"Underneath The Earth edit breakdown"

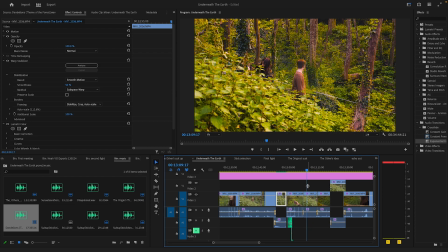1737s
Like, you had all that loud crash, and then here it's just literally no lines are said, but you just, like, at the end, he just goes, like, he goes, like, I like that she actually looks at him when he looks away. He just does that.
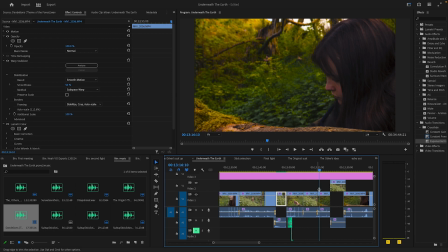1748s
And yeah, again, it's just keeping up that kind of comedic pace. Here's a nice bit.
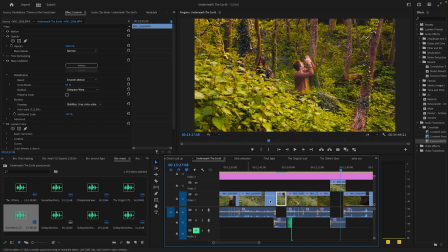1754s
This was what used to be at the, like, just a bit before when it was a bit different cut up. This was before that shot there. But, I like this kind of like a callback to her sticking her hands up to check the time.
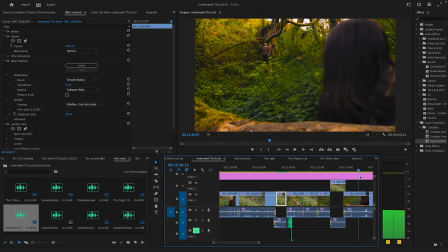1767s
He tries it, but he doesn't understand how to do it.
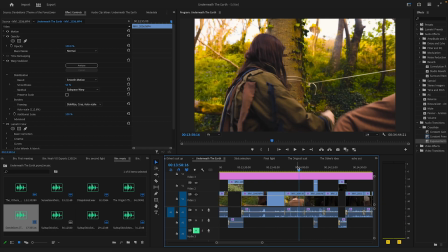1772s
Then yet again, it's just a bit more here. It actually progresses a bit more.
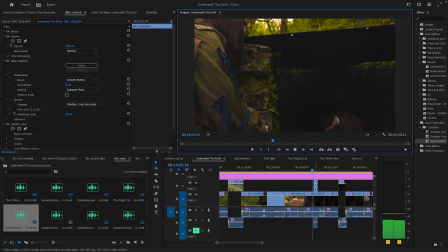1775s
You have here, and I include like a kind of little snippet here where it kind of cuts back to this shot here.
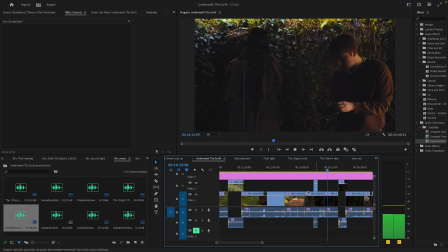1785s
But I kept the audio in line. I still added this audio. It was kind of pointless, but it was just to keep the ambience correct. I have heard a thing where people are confused with this section where the Origin's doing the vines,
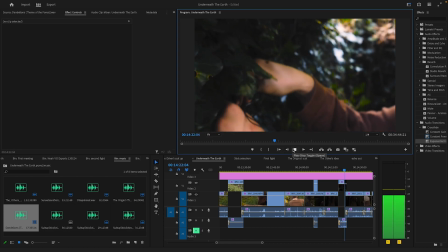1801s
and it cuts a shot of Harrison doing the vines when it's not meant to be. It's not meant to be her doing it.
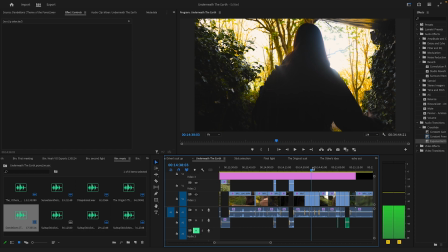1809s
It's more meant to be kind of like a cut to the future, like this shot. I don't really know what to do about it, but yeah. This is one of my favourite shots of the entire film. This was improvised, and it was probably funny.
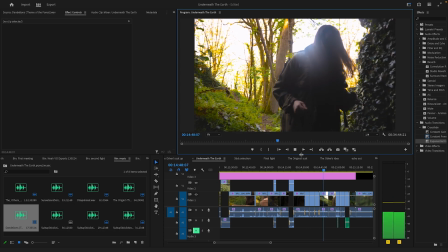1823s
We did like 3 versions of it.
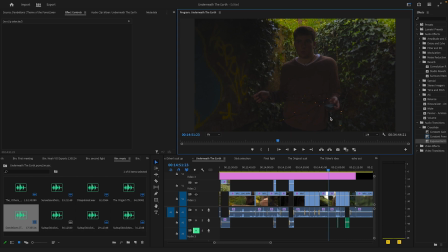1825s
We did the version where he turned them on, did the version where he turned around, and then did the version where he turned around and turned them on. And it's kind of like either did he do it purposely, did he do it an accident, did he do it and then he was like, oh, I want to be dramatic about it. But we kind of just went with this one because it was just kind of the most clean and funny.
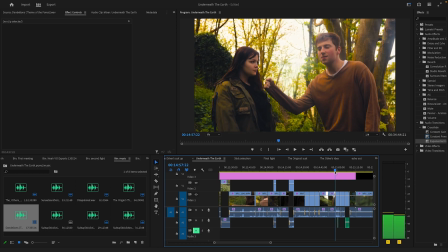1842s
And then this is a funny gag where he's like trying to fist bump her, but he just doesn't let her.
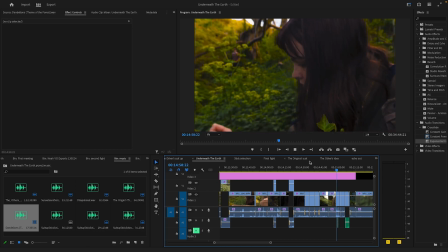1848s
But I also like this bit where it's kind of like that final callback, that final blow, and he just falls over.
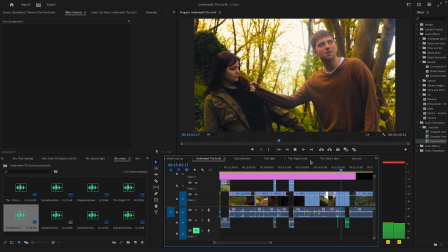1856s
And then it just keeps going.
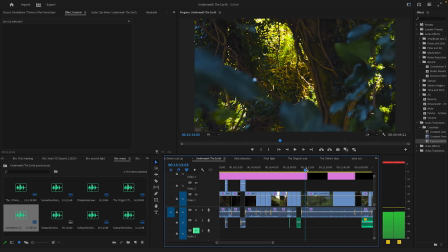1861s
Yeah. Had some B-roll here. Just, you need a B-roll.
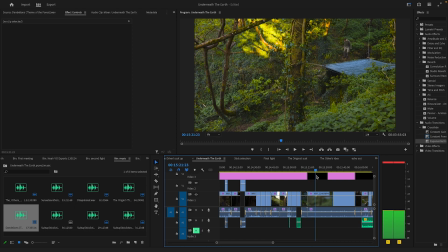1867s
Just kind of set the tone of the next shots. This was not originally a screenplay. This was the idea of my actors, and it was perfect. I think I went to dump the footage. When I came back, they were like, "Oh, we have an idea," and it was probably the most perfect shot ever. Now you notice here the focus constantly in this film, like flexing out,
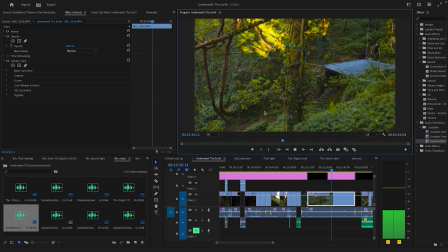1886s
and I wish to God I did not do it as much as I did, because it kind of affects this shot. This shot was a lot better without it, or even just once or twice, but it just happens too much.
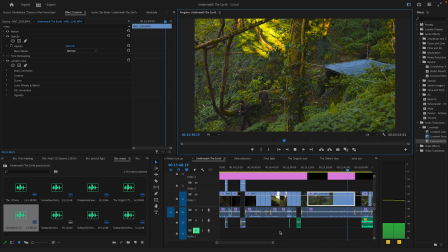1898s
But can't do anything about it. But I want this to be just one nice long shot.
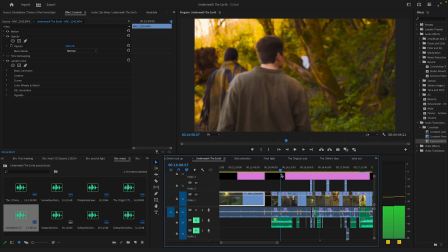1912s
See, we have. Yeah, guys, I don't want to go over the music yet. This is the second fight, but we just went through it.
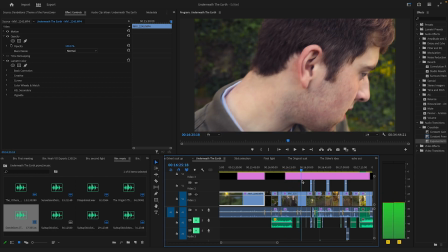1921s
I just put it together. Wasn't much to it. This, we had a lot of angles for this shot for some reason.
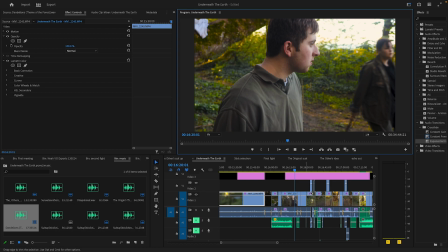1928s
Like compared to other shots, we just had a lot of different angles for this one specific shot of him going to get the stick, which is fine.
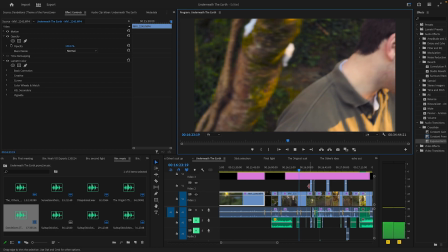1933s
They all work together, I think. I've been kind of going for it.
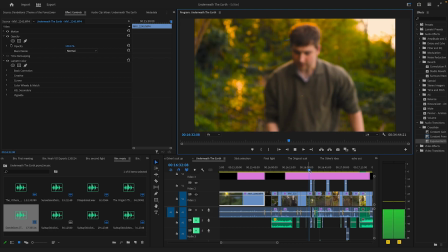1939s
I remember though, lining up the continuity of those 2 shots was a bit tricky. And you notice it's a lot more sunnier in one shot than the other, but we'll sort that out
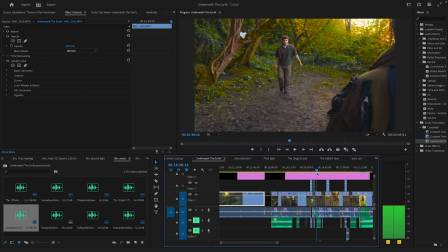1951s
there. There's a bit of a continuity error here. Actually, not entirely, but yeah, it just needs a bit off. But then it goes into the fight. This is a shot that took a couple times because I just couldn't get the camera right, but it's fine.
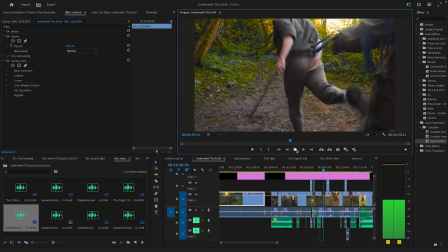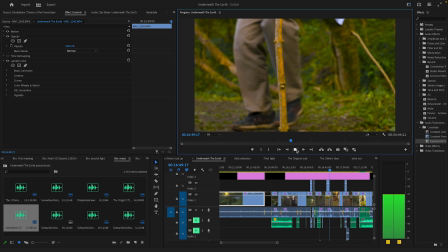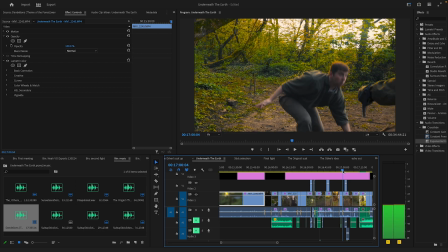1973s
Yeah, and we got that shot there. And it goes into the next one. And yeah, again, this is continuity.
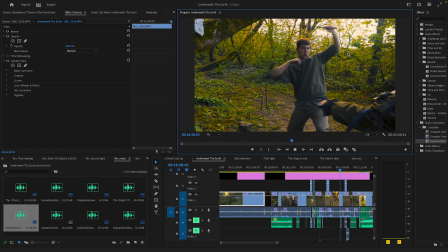1979s
I think it lined up really well. Like, you go from swing there to swing there. And then it goes up like there.